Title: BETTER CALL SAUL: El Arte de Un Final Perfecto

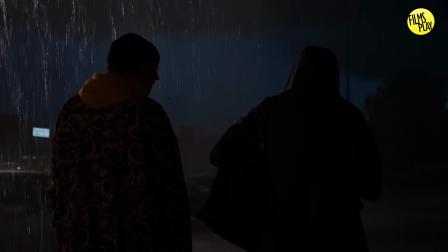Se nos dice que ella, realmente, se decepciona de él y deja de reconocerlo como el hombre que amó, porque la fachada era lo único que quedaba.
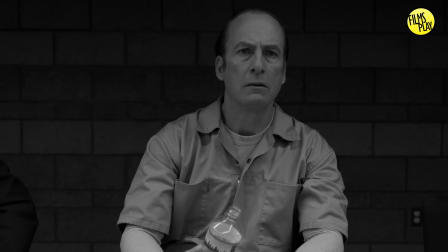Y cuando ve que ella es capaz de expiarse, de no huir, ve la oportunidad de que vuelvan a verse como iguales.
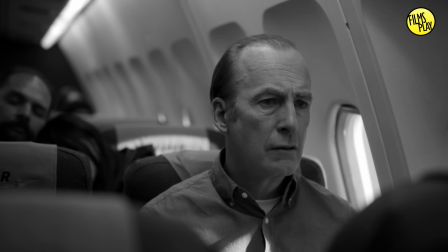Entonces Jimmy hace su última artimaña. Engaña al gobierno para poder subirse al estrado y expiarse.
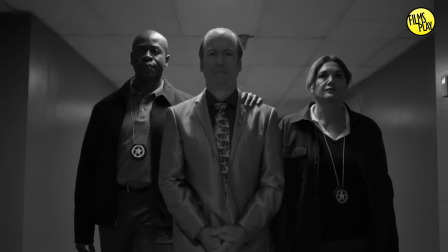Aceptar la culpa de lo que hizo por primera vez. No es redención, porque sus acciones no tienen ninguna repercusión en el mundo que no sean egoístas.
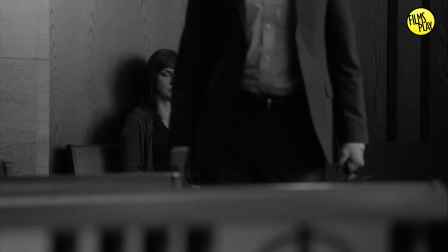Lo hace para que Kim lo vuelva a ver a los ojos como el hombre de antes.
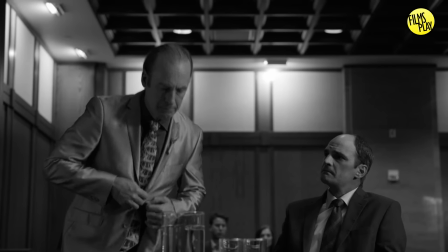Para que lo único que queda del pasado que destruyó, la única persona viva que alguna vez se relacionó con él, lo vea otra vez como Jimmy McKeel.
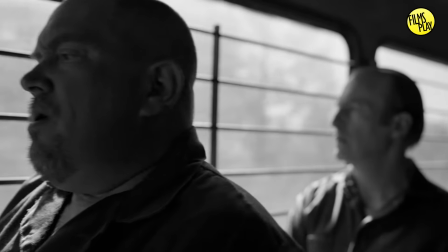En la prisión todos lo conocen como Saul Goodman porque esa es la única imagen que existe suya en el mundo.
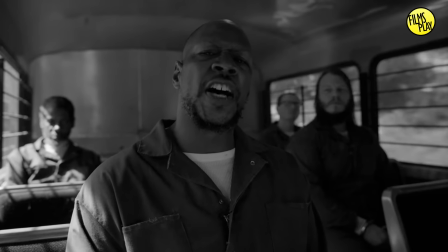Nadie lo ve ni verá como algo que no sea el estafador de Albuquerque.
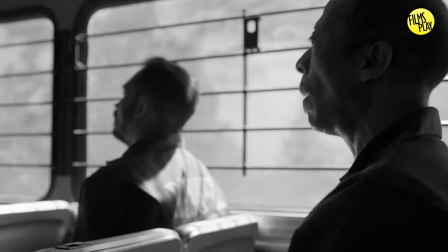Y para eso sirve esa escena, porque después de todo este tiempo, Jimmy por fin se da cuenta de que él es el Better Call Saul.
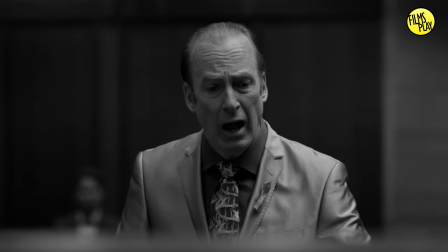Al final no existe redención. Si algo estipula este mundo es que sus personajes nunca encuentran eso.
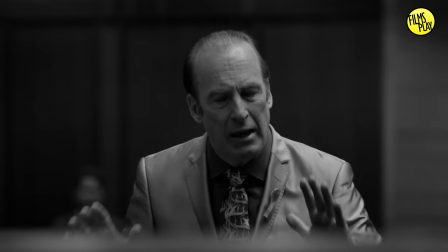Jimmy McGill encuentra una expiación personal solamente. El cigarro que comparte con Wexler es eso.
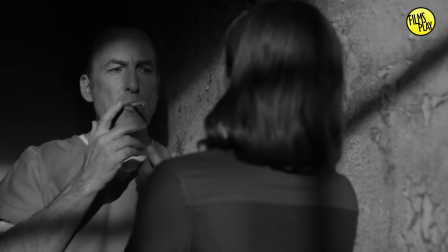La recompensa que buscaba en el juzgado. El único elemento que queda del mundo de color que conoció.
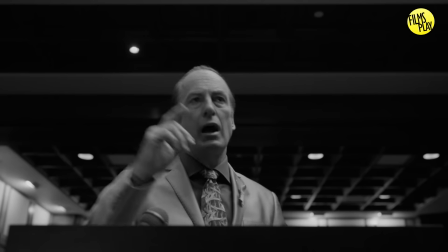Todas esas personas menos Kim hoy están muertas. Su complicidad termina en esta serie de planos desalentadores y sin otra lectura que no sea punitiva.
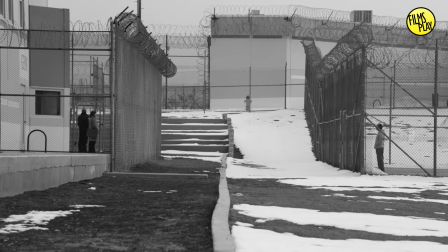La que se arrepintió a tiempo y se expió a tiempo puede salir de las rejas. Dando punto final al dúo en la última artimaña que, sin pensarlo ni intentarlo,
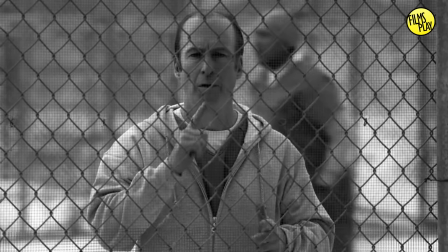hicieron juntos en su sinergia de acciones, regresar a Jimmy McGill.
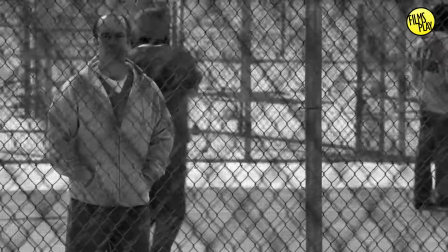Sol se ha ido, pero Jimmy debe pagar su penitencia.